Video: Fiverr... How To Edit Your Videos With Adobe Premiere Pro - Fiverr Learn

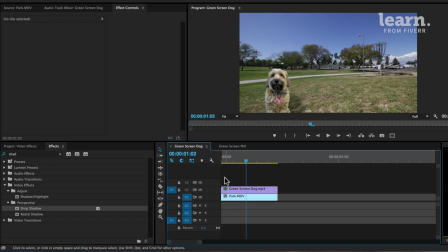4:05 So the key things to do with adding a background are to make sure that the size of your subject in the background matches. Then make sure that the color correction and color temperature match. Then lastly, add a shadow to make your subject feel as if they're a part of the background.
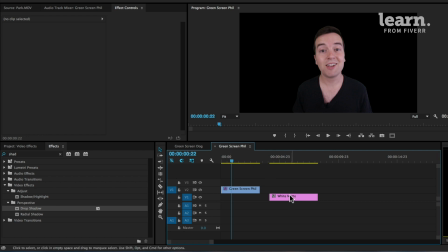4:24 If you're not using a realistic background or you don't care about it looking like it's matching, that's okay too.
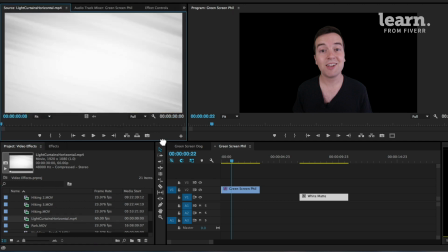4:32 We have this light curtains horizontal clip, which is just a background that I created in After Effects. And this is something that you can use for any project, any green screen project.
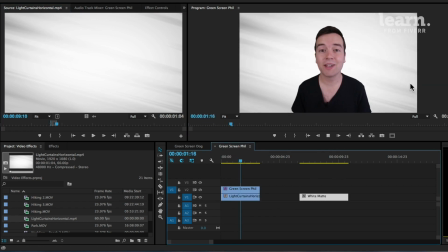4:45 And if I put this underneath me, you can see that it's abstract, but it's kind of cool. Adding a drop shadow actually will help this video too. So I'm going to do that, add a drop shadow. and make it a little bit bigger.
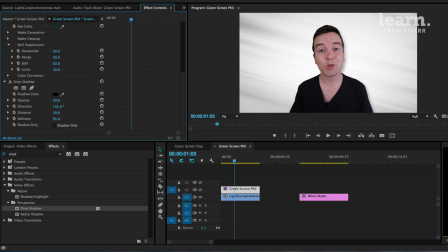5:00 So distance a little bit bigger, and the softness. I don't like the hard edge shadows that much. I like a bit more distance, but making it soft. And that just looks like it was kind of like an actual background, and that my shadow is casting on it.
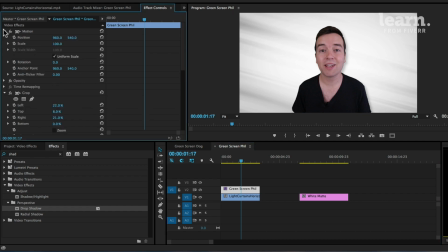5:17 And now that we've edited out the green screen, we can actually increase the size of this video just a little bit,
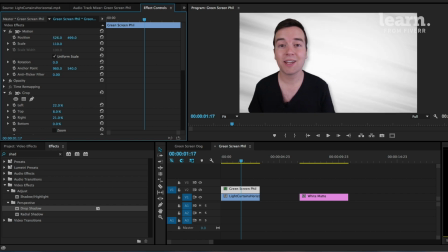5:25 or even move it around if we want to, say, move me right here while I'm talking, and then we can have some titles pop up here since this is one of my course videos, or add other graphics or anything like that. Cool, so that's a bit about adding backgrounds to your videos. If you have any questions, let me know.
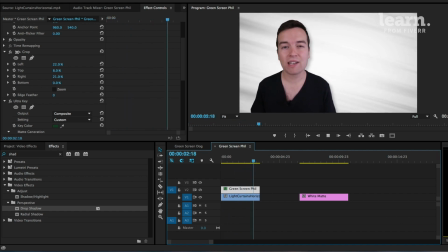5:43 Otherwise, we'll see you in another lesson.